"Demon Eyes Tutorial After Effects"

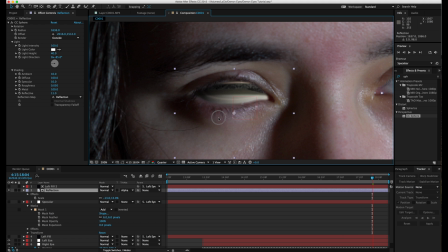A lot of other tutorials show that you should make another mask, and they make a really rough mask for the reflection, which is just sloppy work. You should not be doing that.
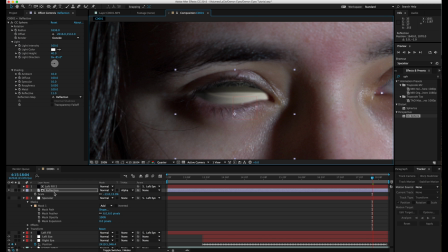So I'm just gonna align the reflection where I think it would look good on the eye. I'm gonna once again track it to the left eye. And I'm gonna change the opacity to 10. You can pull up opacity settings by hitting T on the keyboard. So now you see it's looking pretty good.
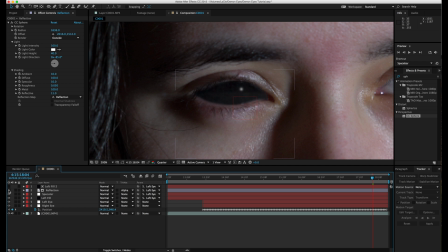We have the right color of the black, and we have the little reflection added.
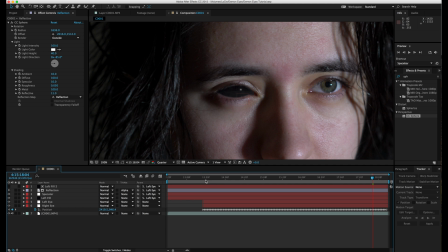I'm gonna hit Command S to save. I'm gonna disable match grain for now just so I can scroll through the video and the tutorial faster, but at the end before exporting, you're just gonna enable all the effects that we've added.
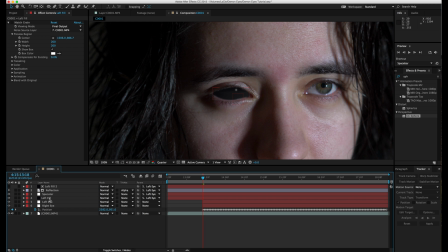So you can see that is looking nice.
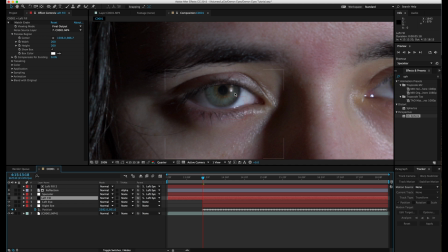So now we are going to animate the eye. So we're going to take the pen tool and we're going to start masking a
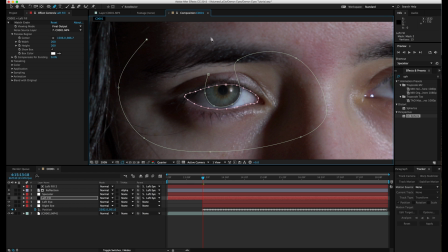outside shape that is connecting to the circular part of the eye.
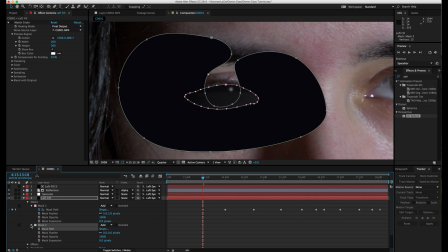And we are going to go to mask settings, and we're going to choose subtract for the second mask.
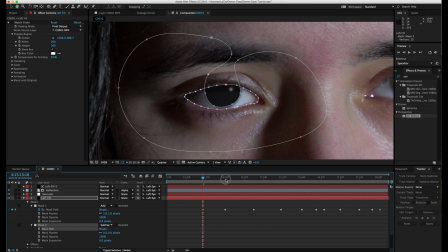So you can see that it's only affecting the part that we masked.
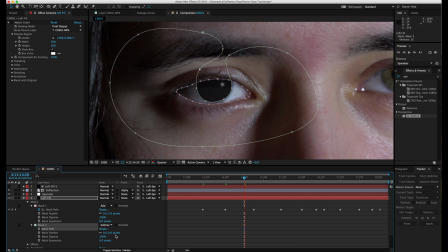I'm gonna go a little bit later in time to where I want the eye to be completely black. So I'm just gonna choose mask expansion and push it back. I'm gonna keyframe that.
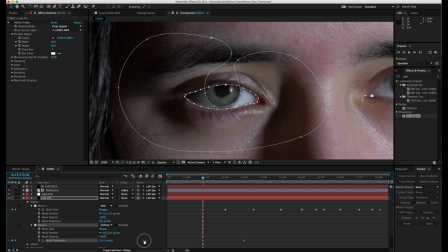And then I'm gonna go to the beginning of where our track starts, and I'm gonna make sure that the pupil size now is really, really small. I'm gonna right click on the keyframes and choose easy ease, just so it's a smoother transition.
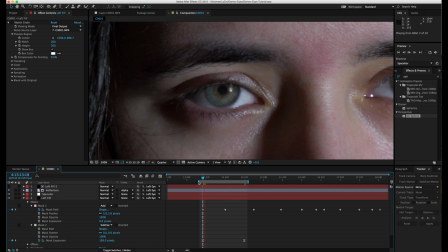So let's preview this and see how it looks. So this looks pretty good, and most tutorials would kind of end it here, but I really want a nice and distinct look in the way that the eye expands, because I think a normal circular transition is just not cool enough.
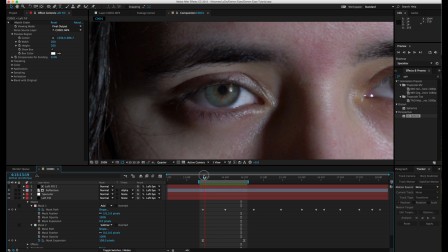So let's take a look at how we can spice things up and make it great. Also, I kind of am noticing that it starts a little bit too high, so I'm just gonna go into the mask and just kind of tighten up the circle here.
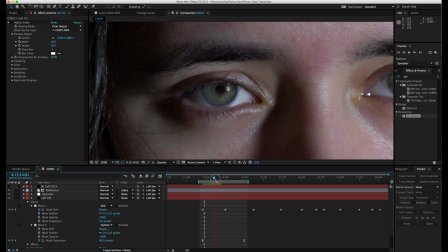Yeah, that's looking better. It's starting more from the center. And don't forget to always save your project. I'm gonna keyframe the opacity on the specular, just so it appears when the eye is getting filled.
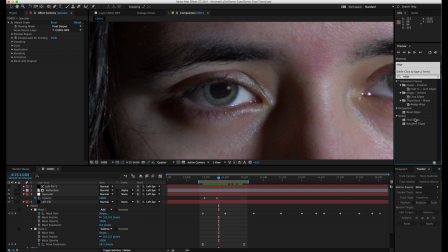Let's go ahead to effect and presets and choose roughen edges, and we're gonna take that and drop it to our left fill. So let's change up the complexity and make it slightly higher to about 5,
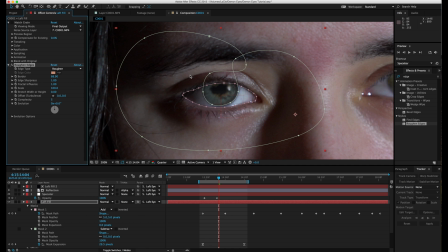and let's really bring up the border size, which is gonna bring in that really nice distinct shape of the animation. So you can see that it's filling in this interesting color.
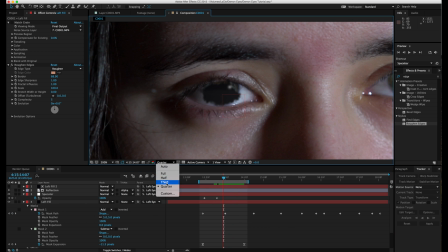Now what we need to fix is when it gets to our full mask, it actually stops there because it's using the mask as the edge. So what we're going to need to do is make another track mat.